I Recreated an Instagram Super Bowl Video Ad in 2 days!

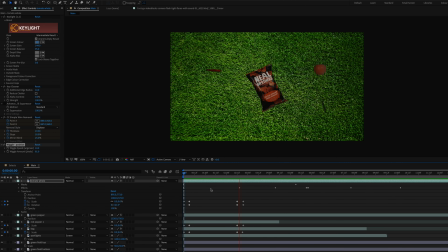4:05 Just like the original ad, I wanted all of the elements to zoom in and rotate in from the middle of the frame. So all I did was create keyframes for scale and rotation.
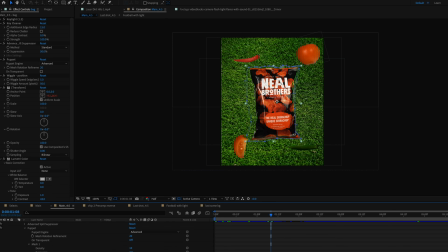4:15 For the back, I also added a puppet position effect just to give it a little bit of a subtle movement as it zoomed into the frame.
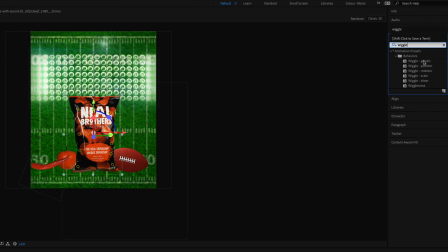4:23 From there, I added a wiggle effect on position for all of these objects.
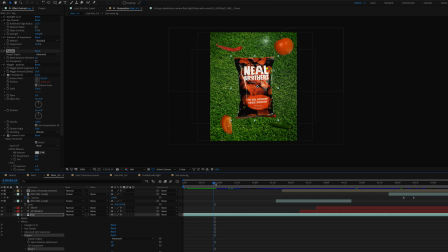4:28 This is just an effect that makes it a lot easier for you to have an object that is moving like that instead of you having to animate frame by frame that position.
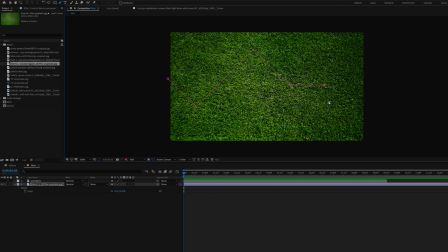4:36 Before moving on to the next shot, I wanted this green to sort of open up sort of like the original ad.
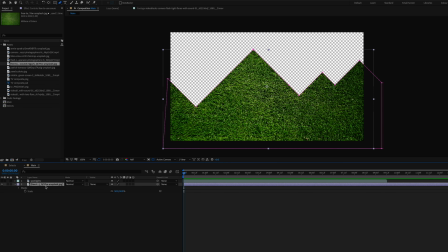4:42 So what I did was just create a mask on the background layer and then I duplicated the same clip and I went to the second clip and inverted
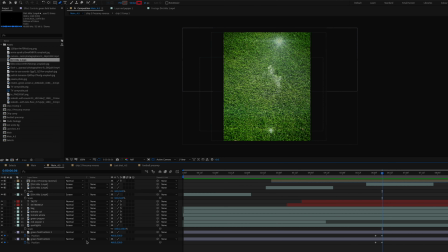4:49 that mask so that later on I could just animate the position for these clips to reveal an opening into the next shot.
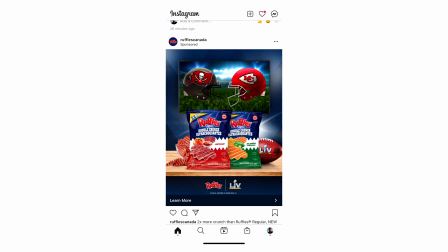4:56 The Ruffles video had a TV in the background so I tried to add my own version of that.
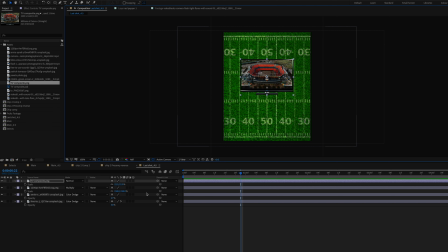5:01 I composited a TV with a screen of a football field and I put it in the background of the video but I didn't really liked the way it was looking so I got rid of that idea. This second shot I used the same green field background but this time I layered it with different backgrounds.
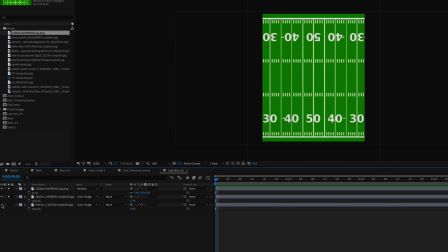5:15 I also found another photo of a football field but with the white lines and the yard lines and everything and then I blended it with the grass texture.
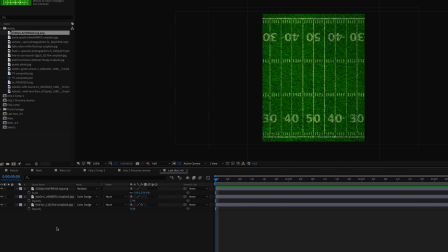5:23 I set the mode to multiply on this clip and I adjusted the opacity a little bit.
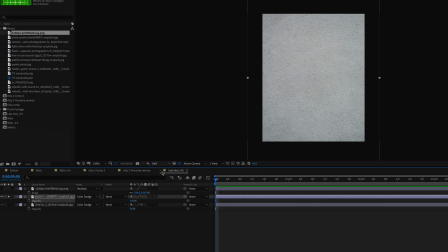5:28 I also used this texture background and I blended it in with the rest of the background further.
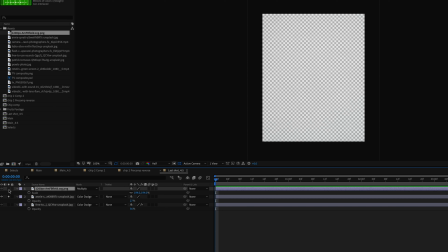5:33 I played around with the different blending modes until I was happy with one. I ended up using color dodge on two of those backgrounds.
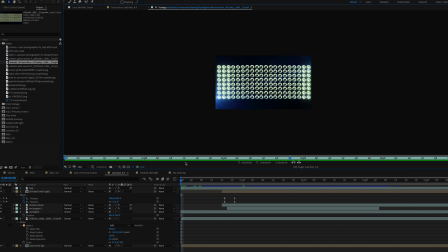5:39 I also found another stock clip of weird lighting that was flashing across the screen and I thought this looked very similar to those lights on the top of stadiums. So I thought this would blend in very nicely with my last scene. The last thing that I found was a football on a green screen. Since I don't have a football at home, I couldn't shoot this one by myself because I have the other kind of football,
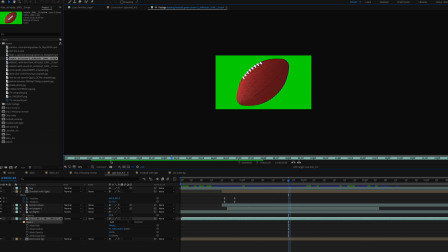5:59 you know the soccer ball but i found a stock clip of this and the lighting on this football was not the best it didn't really blend too much with my scene
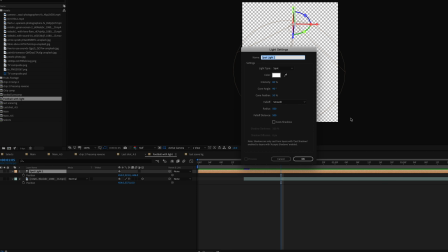6:07 so what i did i added a light in after effects and i played a little bit around with that light and after effects to try
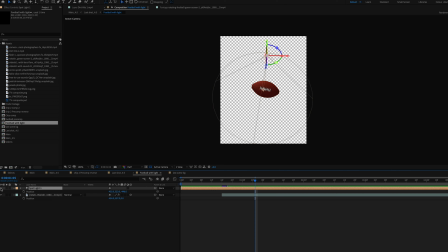6:14 to blend that football as much as possible to the scene this could have been done a lot better and it would have been easier if i shot it myself but i'm satisfied with the way it looks there was also a very very subtle smoke dirt element right
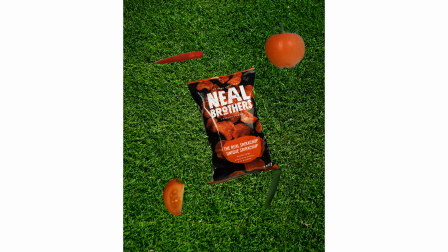6:29 in between some of these shots I'm not sure if you noticed it I want it to be noticeable but not too noticeable I just wanted it to be subtle enough to add a little bit more to the video for the text I knew I wanted to come up with something that this company already used so I went on their website
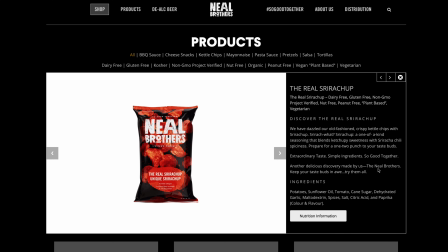6:44 I looked at their product description and just try to find two words that I could incorporate on this video I want it to be short and
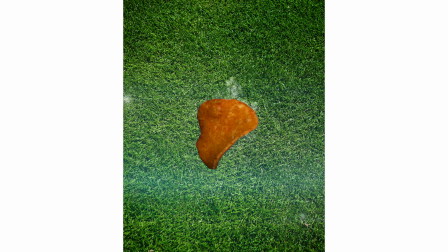6:51 sweet and easy to read and to the point. So I came up with these two words and I think it works very well.
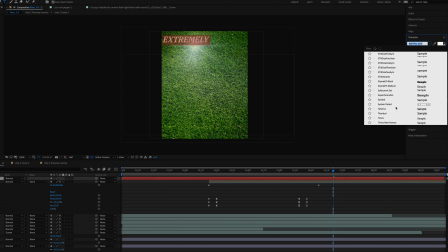6:57 I chose a font also that will match the overall football sort of feel. The chip and the text were also animated with rotation and scale keyframes. After all of this was done, I went ahead and color corrected all of the elements to make them blend in together more nicely.
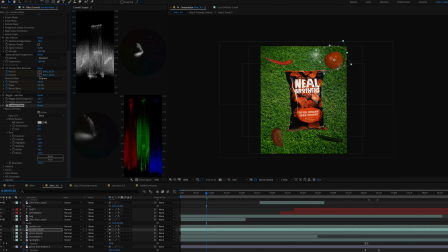7:13 So once I was done color correcting all of this, I went in and created the sound design. And I know a lot of people don't really watch ads on Instagram with their sound on,
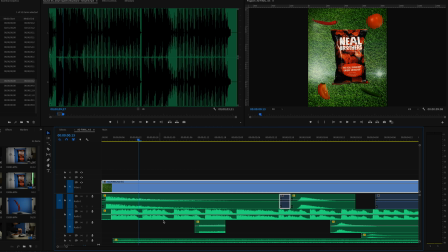7:22 but it's important too if they decide to watch it with the sound on that your video has good sound design for the video to attract the audience even further. So I picked a song that will match the Super Bowl Sunday mood and I also added sound effects that would match a football field, crowd cheering, people on the stadium and that kind of stuff.
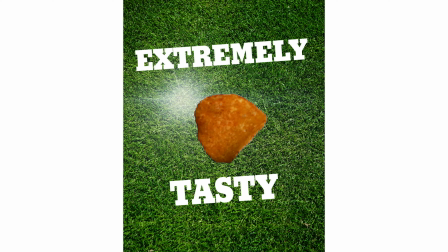So that's how pretty much I created this Super Bowl Instagram ad. This video is not sponsored at all.
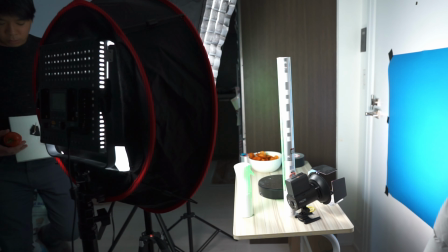7:55 I simply enjoyed this product and I had it at home. So it made sense to use it without having to go out and buy myself more products. All right. So that is all for today's video. This is how I created my own version of this Super Bowl Instagram ad.